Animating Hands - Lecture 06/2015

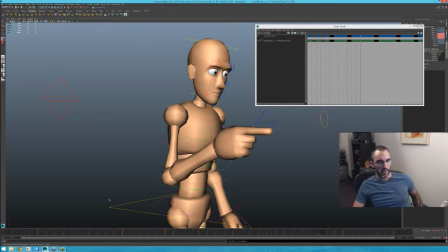[38:16]
So this makes a ton of sense for this one.
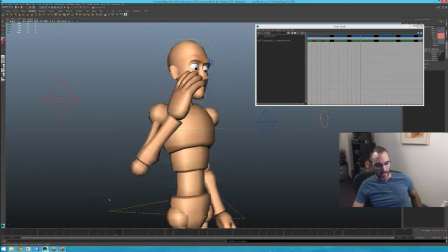[38:22]
Right? And remember, the basic tenets of, I used to say tenets, like there's people living in a building of this idea that I have. The basic tenets of hand posing. Now, the basic tenets of lip sync still apply. you only need to communicate you only need to go as far relatively as you have to in order to get something to read as a pose change in
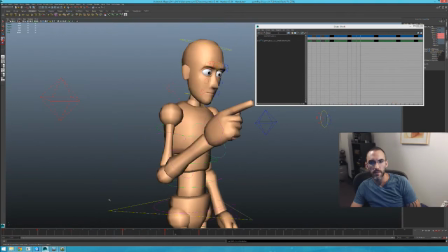[38:58]
the hand so looking at this um he's he's doing that pose change on the hand um uh the keyframe before uh he he actually starts leaning forward or you could say it's actually the same keyframe but the way that step keys works
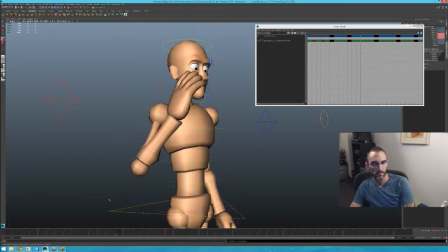[39:17]
you know what i'm saying um what if
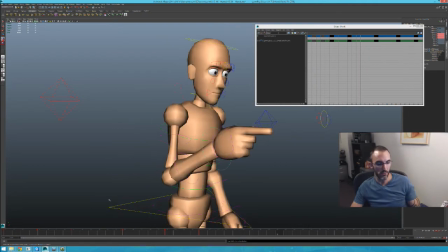[39:21]
we what if we decided to make that
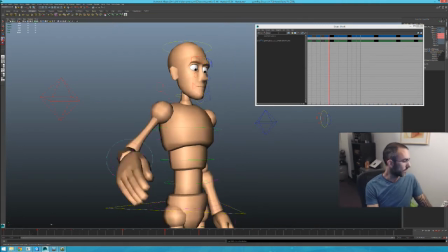[39:26]
a little bit more pronounced okay so to make this shot,
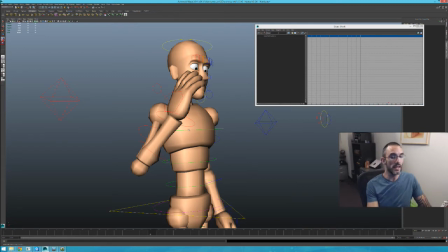[39:31]
to not change the energy of the shot but to make this shot a little bit more about the point, let's just go in here and let's do that hand pose change.
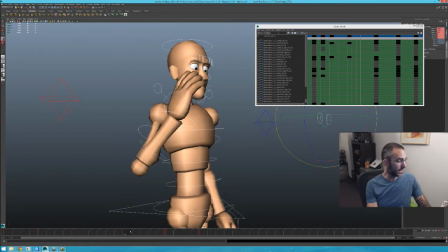[39:44]
Let's copy that. And right here, let's paste it.
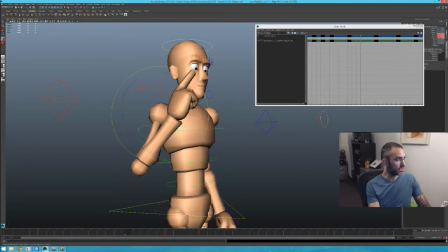[39:53]
Okay? And let's just change this pose only as much as we have to to get that finger to read. And now I'm imagining we need to just tuck it up a little bit underneath right here.
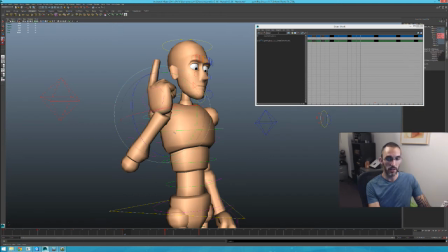[40:12]
So we're kind of cheating. We're kind of cheating physicality right now. I'm not working in the round. I'm kind of just doing what I have to silhouette wise and this is this is just you
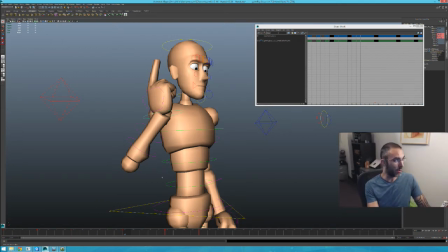[40:28]
know posing 101 like body posing 101 you know making a very interesting negative shape right here it's always a great idea so but now this
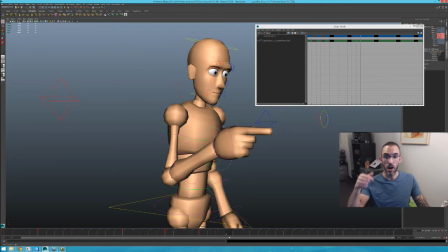[40:40]
version is much more about that finger becoming a point and then it's almost like the idea I'm going to get you, Scaletti O'Hara Chan.
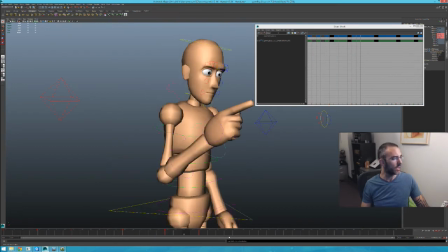[40:55]
I'm going to get you. I'm going to get you. I'm going to get you. In fact, let's try pushing that hand pose change one moment earlier.
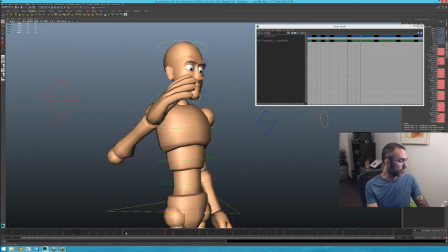[41:13]
Okay, let's just try it. I don't know what's going to happen. But we need to do a lot more help on this.
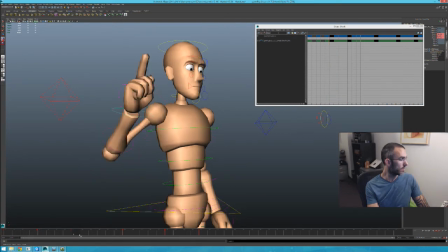[41:31]
And how is this coming up off the back of this? That's going to be a big pose change.
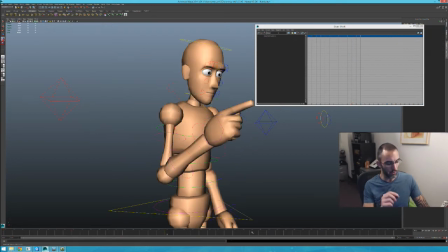[41:36]
This is changing a little bit of the performance, but let's see what this looks like.
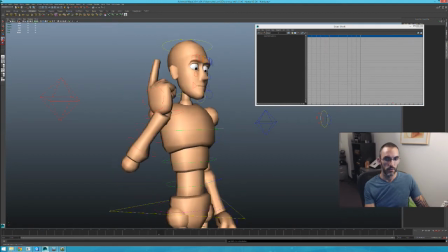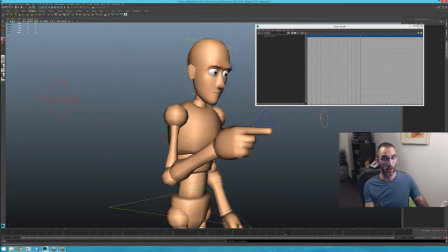[41:45]
See how that tiny little change made this shot now about the point it's all about the point i'm i'm going to get you scaletti o'hara chan now